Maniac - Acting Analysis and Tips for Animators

Back to prop but I thought this time it's really cool where the character's head specifically is out of frame and all we see is the prop first and I think it's a cool introduction to a character where sometimes you only see the prop which actually reminds me of a clip by Cameron Fielding
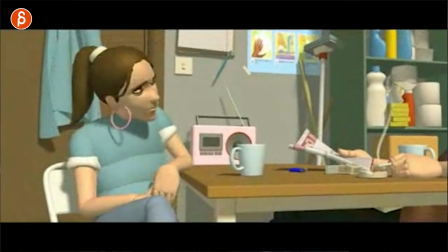where a character sits down and another character is off screen and that character handles you know newspaper or magazine and just
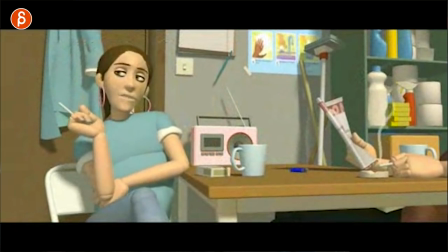the timing of the movement all that tells us something about the character but it's a cool additional thing that you can show in your animation but in this case i thought it's cool as a character intro so if your shot starts with your character off screen just ahead he or she could hold something specific that will already inform us it's almost like a character anticipation in terms of what the character is so in this case you can see this here and i got a
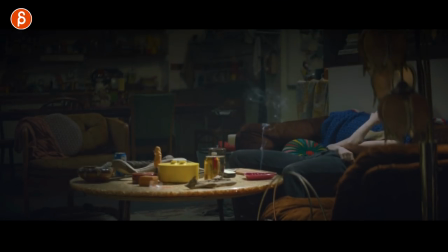bit of a tv warning here rating blending in here but you can see how we just see this okay the character is a smoker then this comes in we can see aha and then the character leans in and we can see the face and it's also interesting way of how she gets up
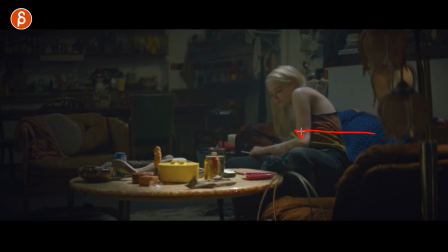you can tell that she's kind of tired again every move is important it tells us something about the character next example is actually pretty much right after this the same character in somewhat the same action and it's I'm gonna talk about a bit of a tweak of that scene so let's take a
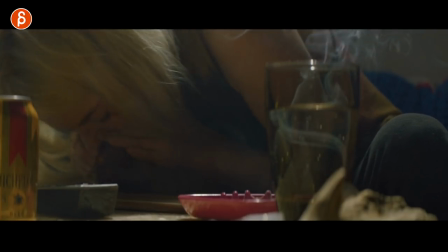look so we can see her with the drug usage and then so we can see what she's doing and then she gets off screen and then the
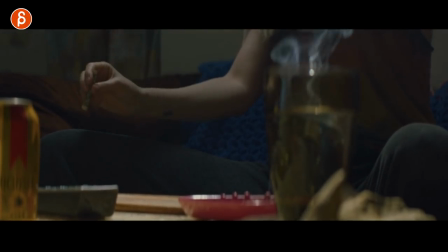hand comes in and so on and so on but my thing would be well if you have this what if your shot starts here it doesn't
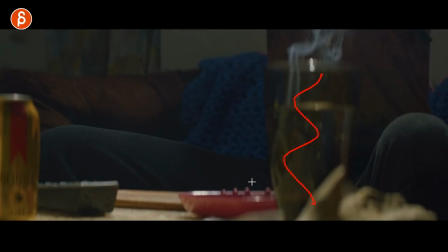show any of this we're starting here and you could have this year or nay it doesn't really matter but I think at this point imagine you just have again
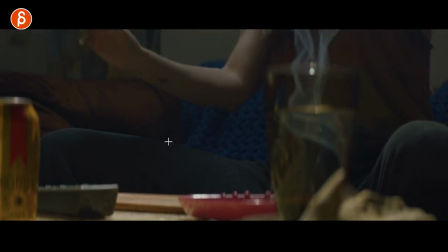just legs and the torso and then the hand comes in here but it doesn't have to be drug usage it could be whatever you want right it could be even food it could be whatever handling of a prop but as an audience you go that's interesting what are they doing and then only
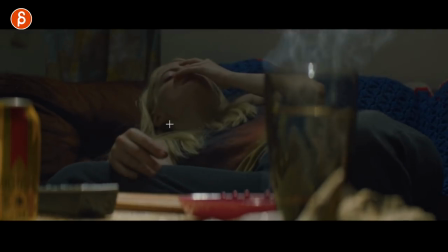after that you can see the reaction to whatever they're doing here they're doing this and okay obviously she took drugs and that's the end of the scene but this could be where you can bring down a fork with the ginormous piece of cake with the bite taken out of it and then the character goes down he goes he's all happy eating it but i thought that was interesting it's you can show just different type of animation techniques where it's finger animation is very tricky right so you can show your attention to detail and the handling of a prop but again what the character is holding and the you know the off screen interaction with that will tell us what the character just did it's kind of again an anticipation for the audience oh there's food the character just eat this or again whatever prop you have and then the character comes into frame and then reveals okay and maybe confirms the audience's suspicion or you know what their thought on the character i thought that would be kind of a cool intro to a shot so it's not always just character in frame doing their thing but you're showing different stages and it's almost kind of a reveal to a character. And sticking with this sequence because it's again it's the same moment at the beginning, same character, it's something where it's prop usage again but a variation of what the body does. So you're not stuck to I have to drink, in this case it's a drinking example, where a lot of times students would just have the prop and then drinking that's it. And my point with this example would be well think about what is the character doing while drinking. You can have in her case she's straightening up but you can have drinking and maybe deflate depending on what the drink is and again the state of the character. But what's also cool is that as she is ready to do something else she has that action and there's the overlapping action where she is doing something else while finishing that first action and then doing something else.
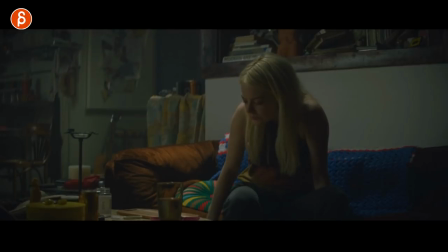But anyway let me show you. So she wakes up after all of her drugs here and then right away goes okay well I need to drink I'm thirsty. So you could argue well I'm gonna do this and glass goes up and she stays in that pose but in this case she straightens and you might argue she straightens so that the water comes down easier,
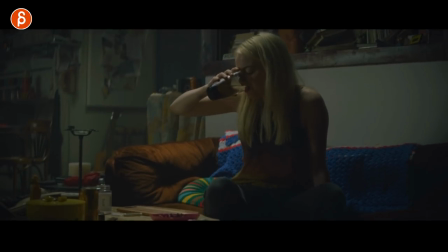you know, whatever reason you're going to have. But A, I like that. I like that. It's interesting that you have contrasting pose, and you don't start and end with this. This is your A pose, and you go towards your somewhat B pose, so there's some progression and contrast.
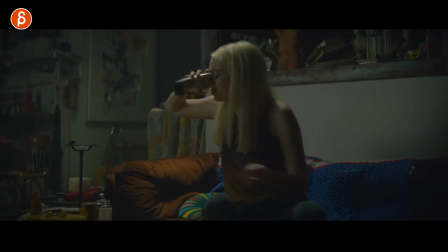But then what's cool is that as she continues, and the camera adjusts a little bit for that framing, she already, with her eyes, goes, all right, well, I got to do this next thing, which is over here.